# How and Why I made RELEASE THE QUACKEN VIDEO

Hi. So a lot has happened recently with my quackin' duck videos.
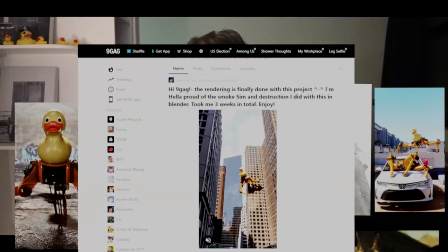0:09 From being featured on the hot page of Nightgag after 10 minutes of being uploaded, being uploaded without my consent to a PewDiePie subreddit thing, heck, even PewDiePie reacting to my quackin' duck video thing, and me making a cheesecake on a sundae? Yeah. So in this video I'm hoping to explain how I got to making random duck quackin' nightmare videos. My name is but most people call me Obi-Wan on the internet. I'm obsessed with 3D graphics and the latest tech in the industry. The duck series is basically just me testing the latest features in Blender, experimenting with new techniques, having fun, and giving people nightmares over the internet. I remember the first duck video I made.
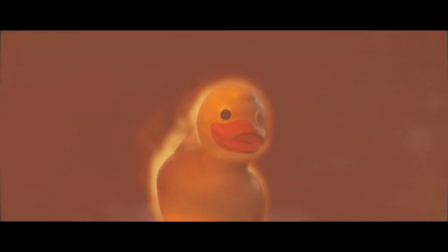0:52 It was a giant duck breeding with bonimetric flames falling through the sky.
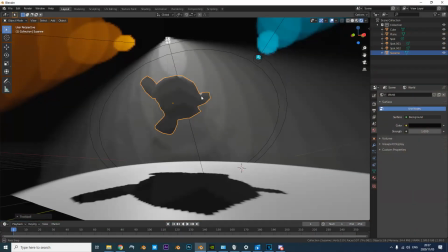0:56 Eevee was quite a new thing at the Heck, Blender 2.8 was a buggy mess, but I was totally sold on the idea of real-time volumetric grinding.
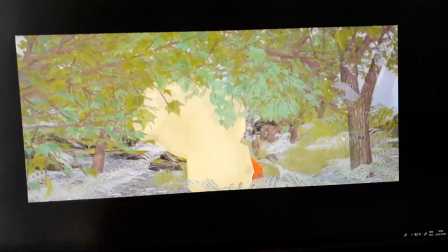1:05 Fast forward, I wanted to do large-scale destruction in Blender by smashing trees and displacing dirt.
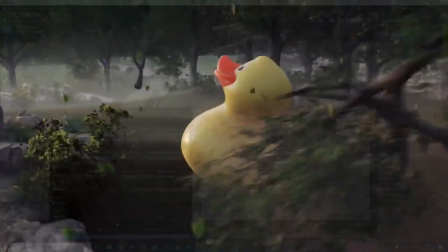1:10 I should have gave up at that point and just go with Houdini for that. Blender's cell fracture add-on is nice for breaking things, but it's utterly sh**.
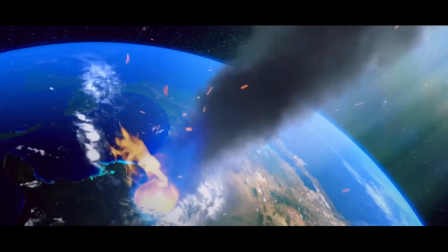1:18 For the next test showcase thing, I repeated what I've learned over the previous two experiments, and that's where things really took off.
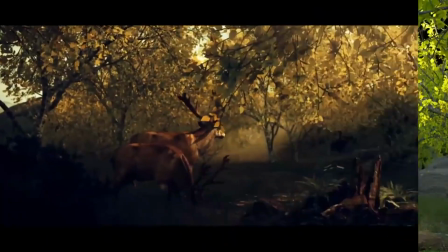1:26 I made a giant Kraken falling from space, entering the atmosphere, absolutely demolishing a forest, and deflating right before it touches a little awkward bunny with her bad hair day.
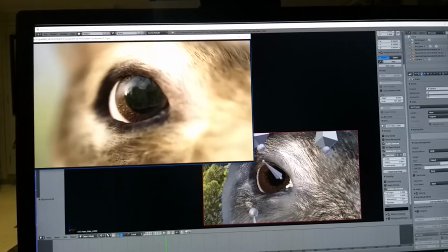1:35 After that, I felt quite satisfied. Time to end this duck obsession and work on other things.
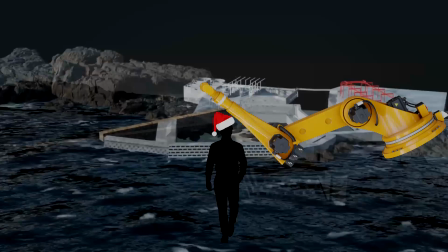1:42 No. I did a small freelance thing for a person with a hat. He wanted to do cool wave things, and somehow it involved a giant robot arm thing?
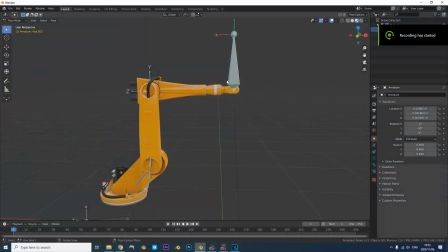1:50 I found a free public domain model for it. Did the job. After I was done with that project, I was pretty satisfied with the rig I made for that robot arm.
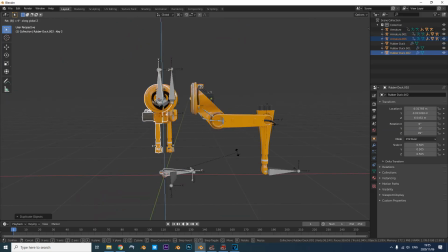1:59 So naturally I attached the duct to it and made two more robot arms as a weird spider body.
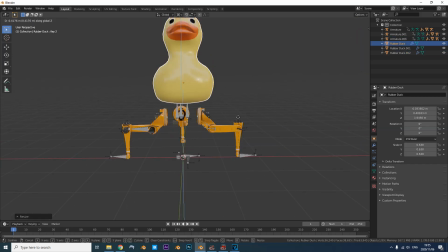2:04 Hey, and I've successfully created a dream nightmare fuel thing.
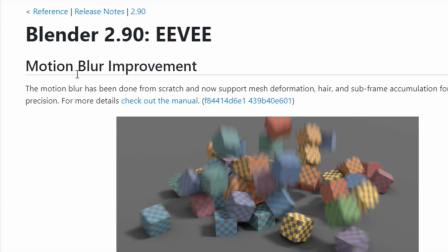2:10 And was it this time the EV engine got real good looking motion blur? I had to try it out.
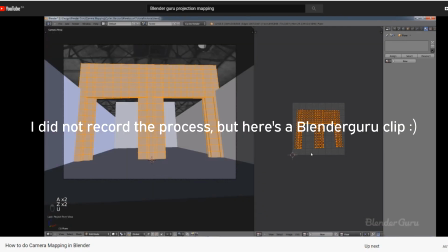2:15 Some projection mapping, baked the lighting, added some realistic lighting, and boom!
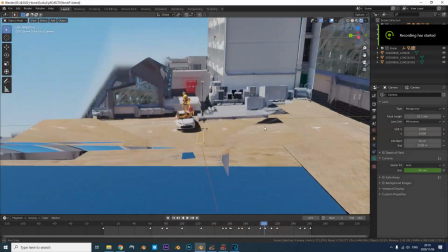2:21 Nightmare fuel complete! And the second test was a projection mapped parking lot with as close to a real plate lighting as possible.
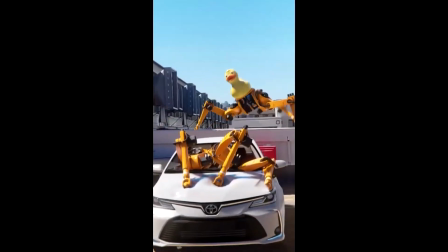2:29 I'd like to think it came out alright. Then the other one was RTX on.
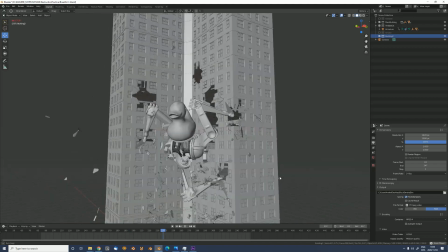2:37 And finally I wanted to combine all of those things I've learned into one mega video.
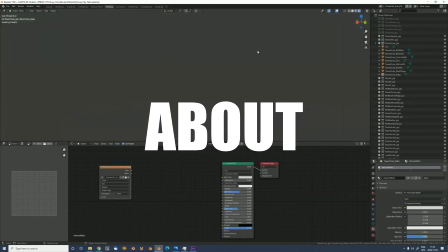2:43 From destroying buildings properly, testing out the new Mantaflow smoke engine, complaining about Kidbash 3D's poor understanding of blender materials, and then never make proper glass shaders.
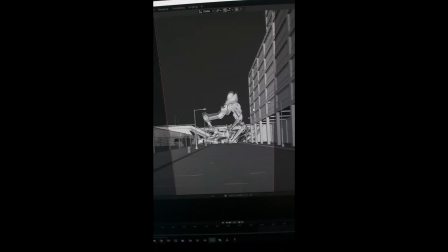2:51 Valve, please fix. Making the new york scene took me a day, doing the simulations and animations took me four days.
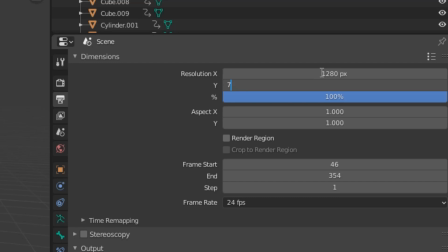2:58 After that, rendering the whole scene was a nightmare, so I had to dip the resolution down to 720p and render it over the CPU.
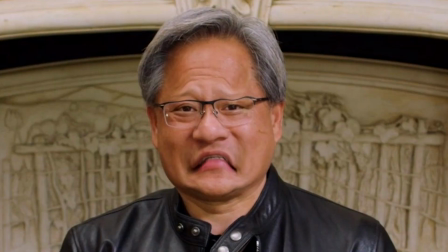3:04 Sorry Nvidia, you're still no match for your volumetric rendering. Sad face. After two weeks of nighttime renderage, it was finally done.
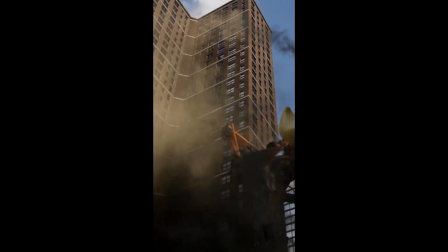3:13 And oh boy were there so many artifacts. Like bizrocks, mashing the camera man, flat in the face.
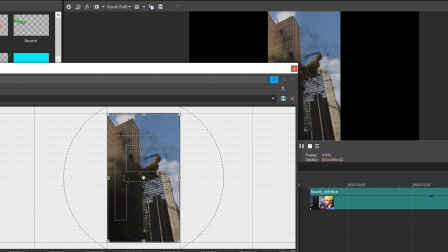3:19 After some light compositing and zooming a lot of past with bad 3D phones, it's finally done to hand it over to Tim, the sound guy.
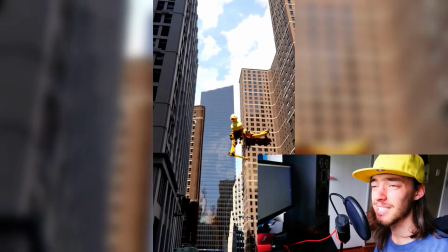3:27 What's that? Your robot duck is terrorizing the city? But you can't hear it?
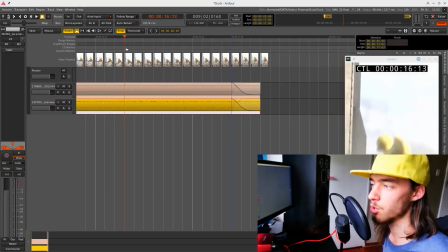3:33 So the first thing we want to do is lay down some ambience.
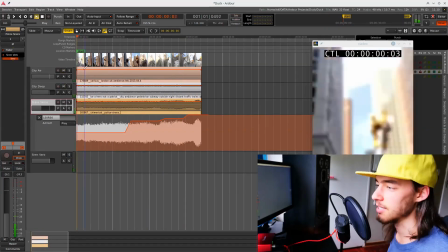3:36 We want to build the space that we're in a little bit, you know, some cities, police cars, just so that we have a base layer to build everything else on top of.
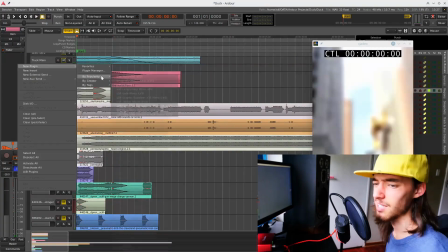3:42 Then we're going to take sounds from printers and mail guns and pneumatic and hydraulic devices and we're going to mesh
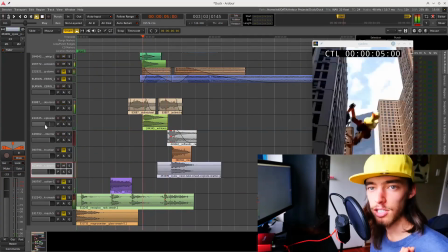3:48 them together so that we create a kind of robotic collage that we can use for our big duck spider thing.
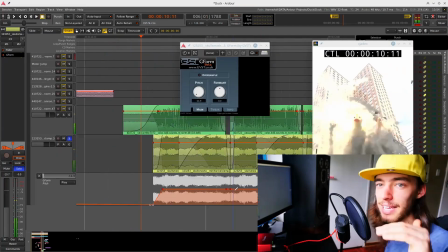3:54 We're also going to use different effects like pitch modulation to kind of highlight the motion a little bit more, make it sound a bit more robotic.
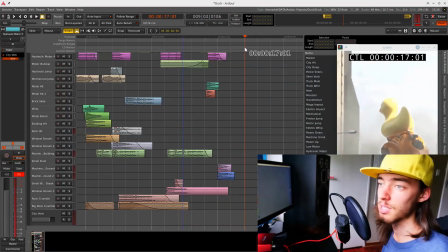4:00 Then just a whole bunch of destruction sounds like we can create different one shots from earthquakes and rubble and explosions and all sorts of destructive sounds.